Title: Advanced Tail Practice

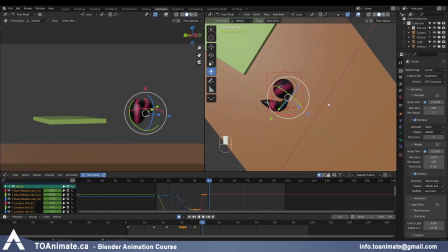So I want to make sure also, when I look at it from the top view, if I press 7,
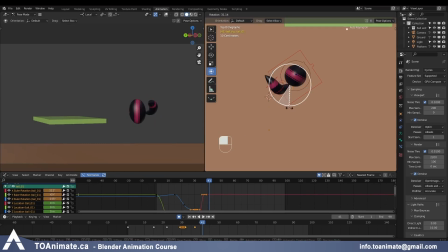that at this point my tail is kind of aligned with the ball. It's not like pointing sideways or anything, because again, the ball is not traveling side to side this way, it's just traveling up and down. I'm gonna make those corrections right here.
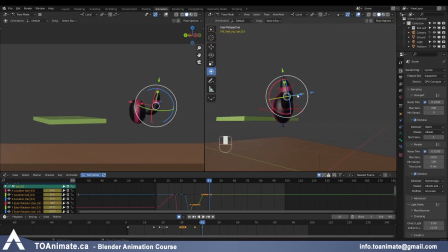And that's something you can't really see from the camera view that well, but you want to correct it from your perspective view. So in terms of the ball being aligned with the ball this way,
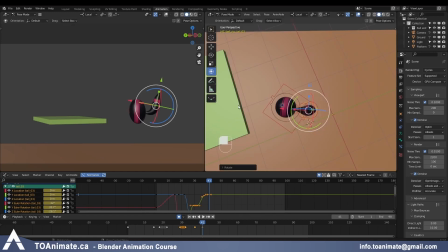and this way it looks better now.
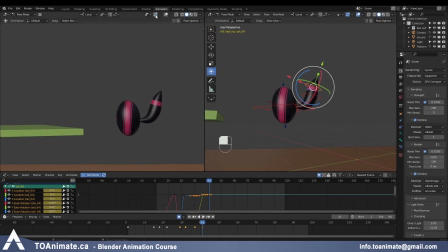And now I need to grab the tip of the tail, and it's kind of pointing away, so I just want to straighten it out like that. And I can push it a little bit more so it's perfectly straight.
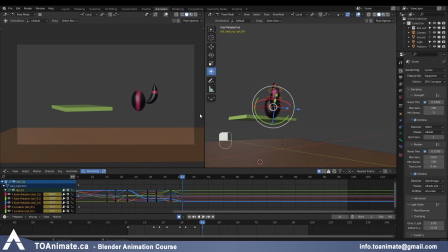So anything that happens on the tail after this point is gonna be pretty much the same as in the bouncing ball with tail exercise, because the ball is just bouncing up and down, so I'm gonna treat it as such. So I know that while the ball is still traveling down and hitting the ground, the tail is gonna have the same shape,
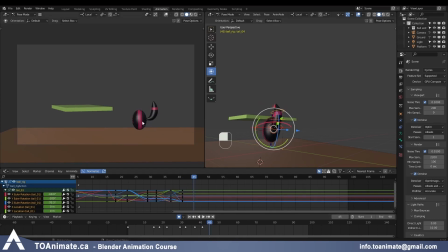and then once the ball changes direction, it's gonna have the S curve, and then eventually it's gonna have the opposite C curve. So right now I'm on frame 41, and then 42, 43, the ball is still traveling down, and this is where on frame 44, this is where we're gonna start seeing the change of direction.
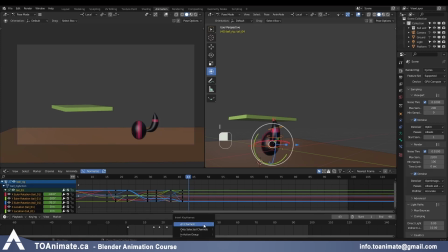So on frame 43, I'm gonna key my tail to make sure that this pose stays intact. Now, figuring out the perfect S-curve for this motion is a little tricky, so let's go past it, and on the way up, we know that the tail is gonna have an opposite C-curve.
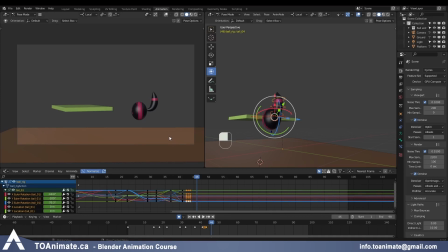The thing is, the ball isn't jumping as high anymore, so these C-curves won't be as sharp as they were when the ball was turning down and traveling at a high speed here. So let's see what we get.
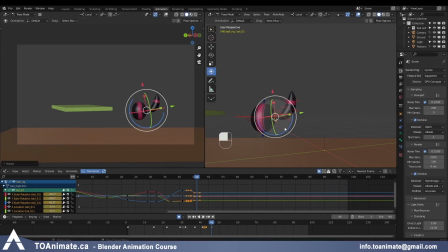So the base controller will be going down a little bit, and then the rest of the tail will be pointing down as well. Right now it looks like a little bit of an S curve, so let me push it and create more of a C curve.
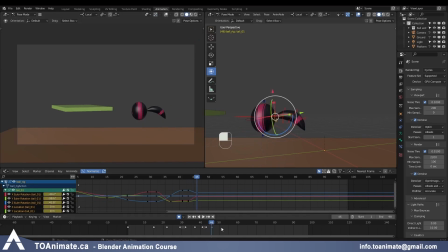So we have a downward facing C curve on frame 46, and then as we scrub around frame 55, the ball has picked up enough speed again, and the ball should have the opposite C curve. So let's do that. And I'm helping myself with the gizmo in the camera view.
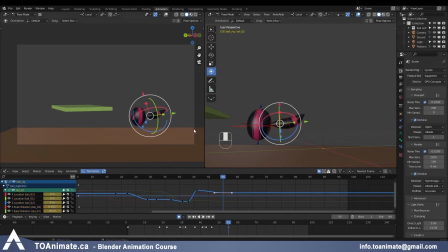And I really don't want the C curve to be super sharp anymore because the ball barely has any speed at this point. This looks like plenty to me. And at this point, at the end, when it's just doing little bounces, there won't really be any distinct C curves anymore.
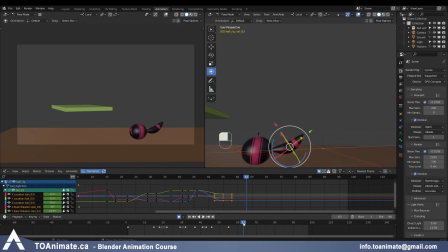It's gonna be more of like a S curve wiggle on the tail. So let's try that. The ball is traveling up until frame 59. So this is where we'll have the maximum C curve going in the opposite direction. So let's start shaping that.
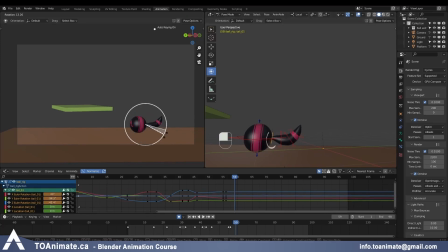Again, the base of the tail will be more subtle. And as we work our way towards the end of the tail, it's gonna be a little bit more pronounced.
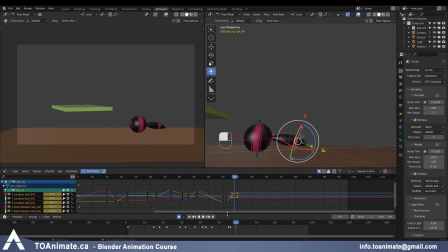But at this point, this might not look like a C curve anymore, but I don't want the tip of the tail to be flapping around too much. So let's keep it like this for now and see if we need to push it later. So here on frame 63 is the maximum bottom pose.
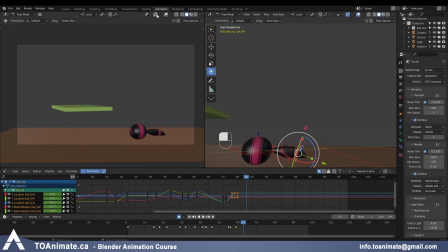That means we need to reverse the tail.
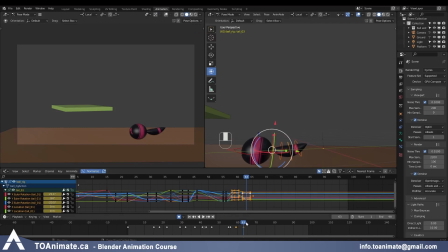So before we animate that final pose, let me just quickly animate the rest of this settle on the tail and we'll be back.
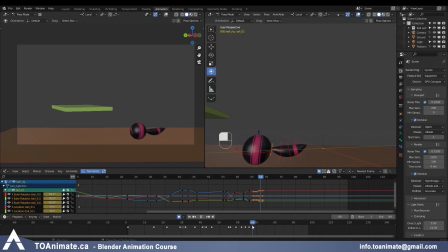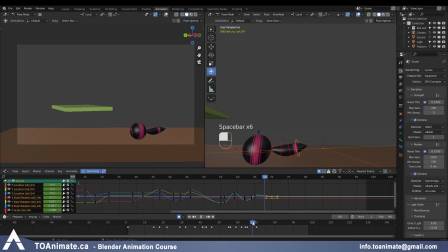Okay, so this looks decent enough. I could maybe push it a little bit on some poses.
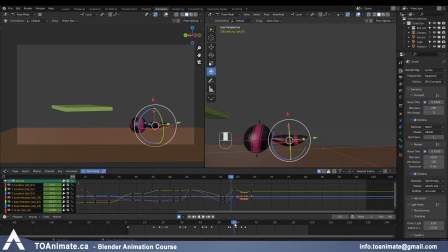So towards the end, it's a lot of tweaky work. You just gotta make sure that you continue doing those C and S curves on the tail. And mine looks like this right now. And it's not fully settled,
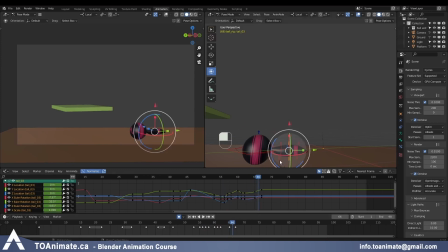but the reason why I didn't do that is because I actually want to create that final pose for the tail that's gonna look kind of like the first pose, where it's a nice curve going up and then the tip of the tail is pointing the other way.
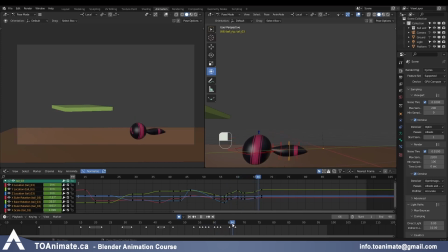And because that's gonna be a motion going upwards, I don't need the tail to settle to a final stop. So let me grab all of these controllers and maybe around frame 72 key them and try and pose the tail. These ones going up and the tip of the tail going the other way.
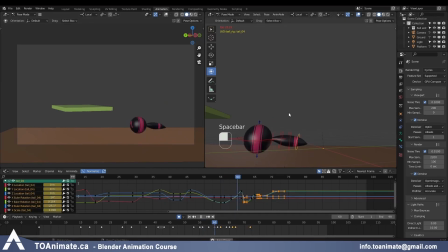And let's just play it to see what's happening. Okay. So the transition is pretty smooth, but a couple of problems.
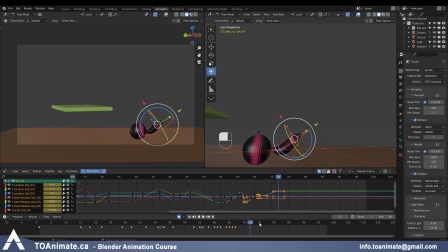Right now, all of our controllers get to that final pose at the same time and they just ease into it and stop. We want to make sure we still have some drag happening, and for that reason, I'm gonna grab this base controller and the tail 2 controller,
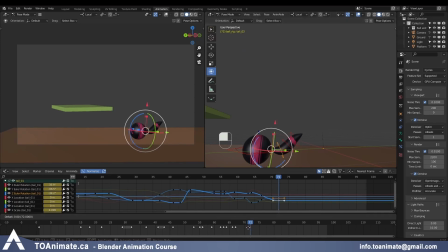and instead of having them on 72, I'll have them happen earlier around frame 70. And I'm gonna take the tail 3 and move it to frame 71. Just so the tip of the tail arrives later than the rest of the tail.
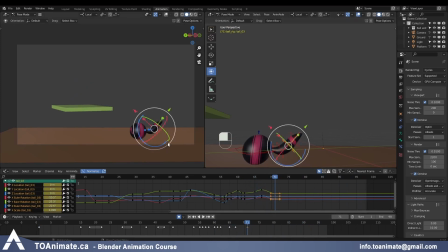And it also feels like, because it's such a big motion, I should have some overshoot and settle even here. So I'll grab this frame 71, Control C, Control V to like frame 75. And here I'm just gonna create an overshoot by pushing the tail past this final pose.
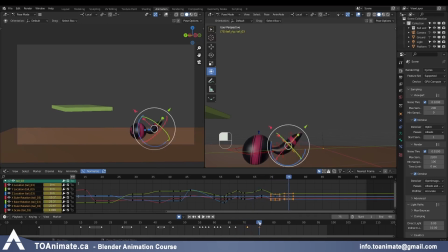So now it goes past and goes back, but we know that the tip of the tail needs to overlap. So let's push it down, and then it turns direction,
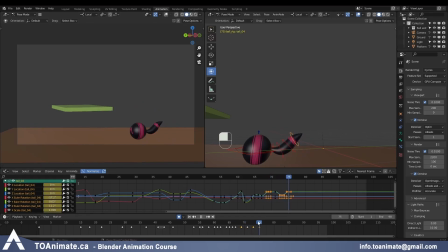and it settles way too fast here. So let's bring that to maybe frame 77.
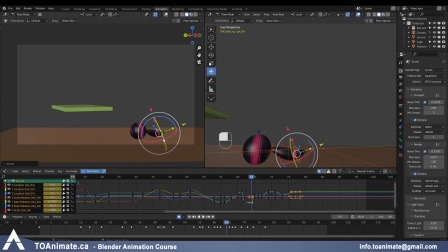on this frame 64, I'm gonna just push the tip of the tail up to reinforce that C-curve here. And delete this key where it snaps abruptly.
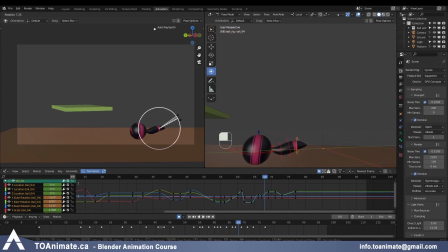Again, I'm gonna push the drag on frame 68. And it seems like the tail needs to continue dragging through here.
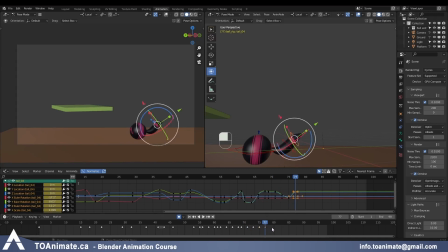And more time to settle.